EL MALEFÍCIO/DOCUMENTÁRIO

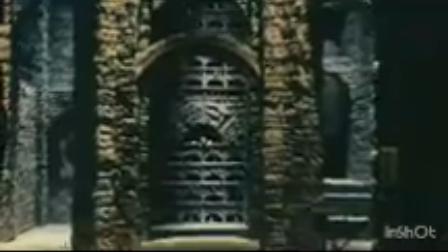4:03 El trabajo de un escenógrafo en principio es entender la historia a través de los libretos, trabajar en conjunto con dirección de arte,
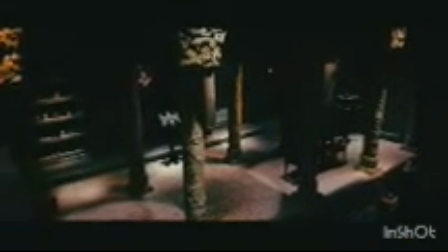4:12 posteriormente ir aterrizando todas las ideas que tiene la producción a través de los
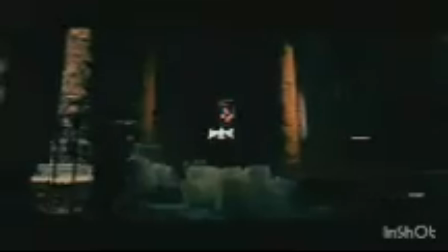4:17 constructivos y toda la parte de realización hasta la entrega del set.
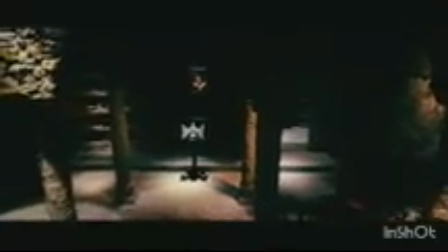Bueno, el proceso de producción es, primero que nada, entablar una plática con el productor. Él tiene todo el concepto global y él unifica vestuario, utilería, escenografía, ambientación.
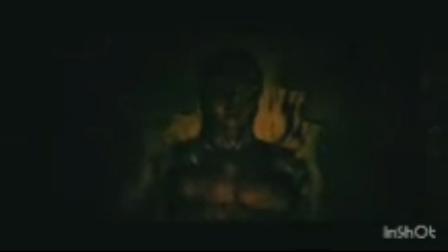4:43 Entonces él es la guía y bueno, empiezas a diseñar, empiezas a investigar,
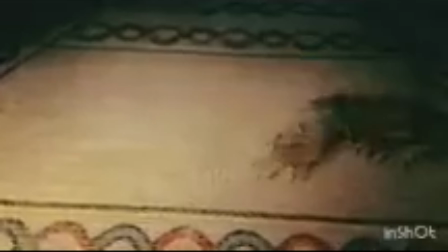4:47 empiezas a proponer, pero tienes que tener una línea muy clara para poder transmitírsela a los escenógrafos, a las ambientadoras, pero tienes que seguir una línea muy muy clara y un concepto muy claro.
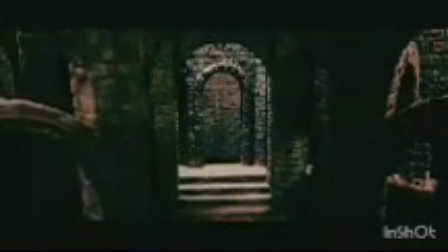5:06 La escenografía más complicada de realizar fue la secta,
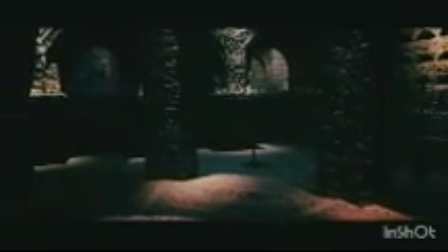5:11 definitivamente, por todos los detalles constructivos y todo el nivel de acabados que requería. Entonces era conjuntar toda la parte técnica con la parte de arte y acabados, y es la que llevaba todavía más detalle.
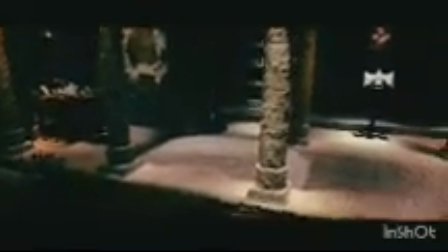5:31 Partimos de querer recrear parte de unas catacumbas, ya sea francesas o italianas,
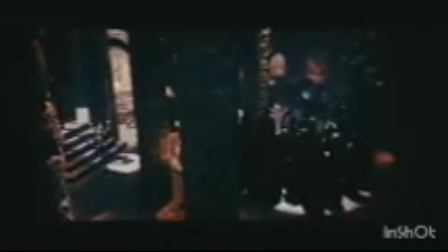5:38 con los frescos, con todo esto de la roca, que no se viera escenografía. Eso fue un gran reto y bueno, creo que logramos algo bastante digno.
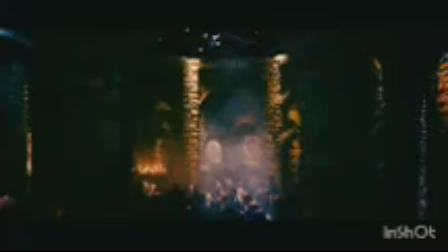En el momento en que entramos ya al set terminado y finalizado, y cuando hubo un recorrido con el productor José Alberto Castro,
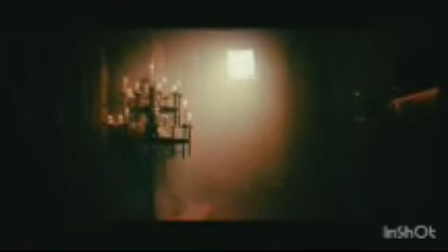6:03 fue impresionante que al final un render o un proyecto, todo lo que estaba en papel, al final ya estaba realizado y que además superó esas expectativas que de alguna manera tenían hacia el set.
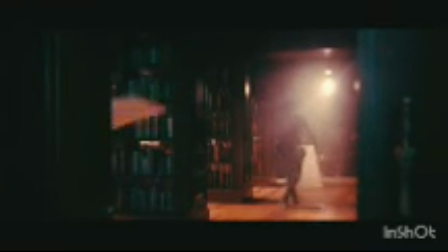6:18 El concepto es el arte en sí, ¿no?
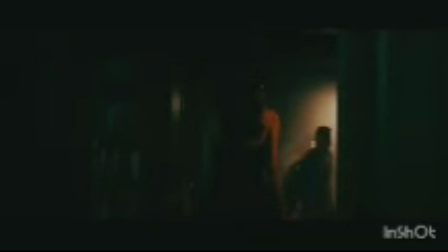6:20 Que tú puedas transmitir y que de verdad la gente se involucre y diga, sí estoy en una biblioteca, sí estoy en una catacumba, en fin, ese tipo de cosas que tú puedas lograr hacer que se vean reales, es diseño, es creatividad, es crear.
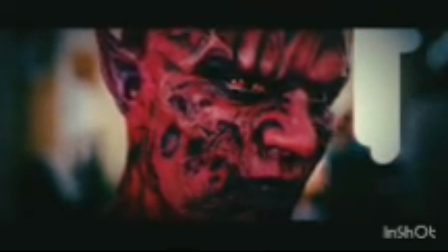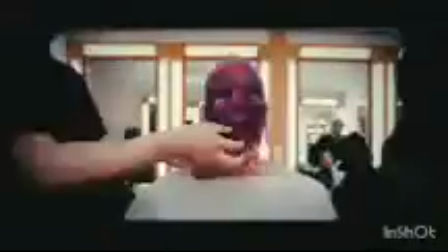6:47 La caracterización lo que intenta es generar que la persona, el actor, el modelo, se convierta en una persona completamente diferente, ya sea personaje histórico, de fantasía o de lo que tú te imagines. Llegó el productor con nosotros y nos dijo, tengo esta idea, tengo este diseño. Él, como les digo, él ya tiene la idea en la cabeza de lo que quiere perfectamente. Entonces, era si nosotros podríamos replicar en físico lo que él ya tenía en digital.
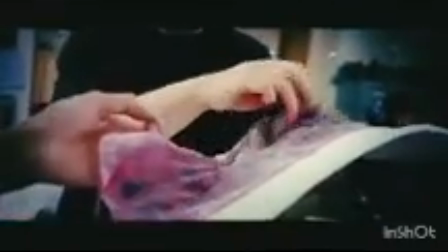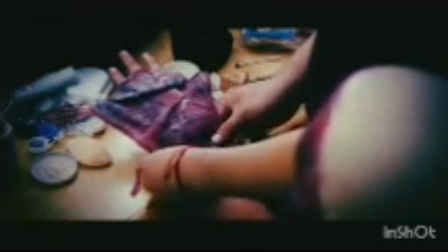7:28 Fue un proceso de tomarle impresión al doble del cuerpo completo,
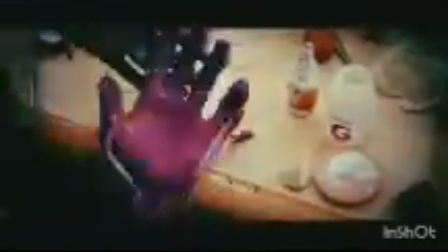7:34 desde la cabeza a los pies, manos, todo, para poder hacer como un rompecabezas.
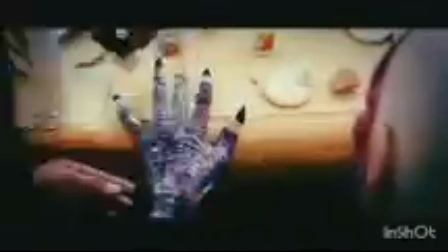7:40 Pegar el cuello, pegar la cabeza, pegar la parte de atrás. Fueron muchas pruebas de color porque no queríamos que fuera un diablo normal de pastorela,
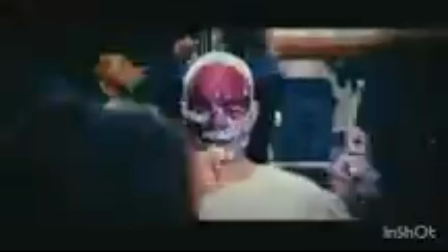7:50 rojo, sino tuviera unos matices interesantes como quemado.
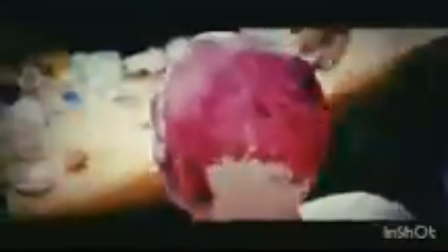7:55 La sensación real que nosotros queríamos plasmar era que diera miedo, pero aparte que la gente pudiera percibir toda esta zona, esta aura de misterio que la novela quiere reflejar.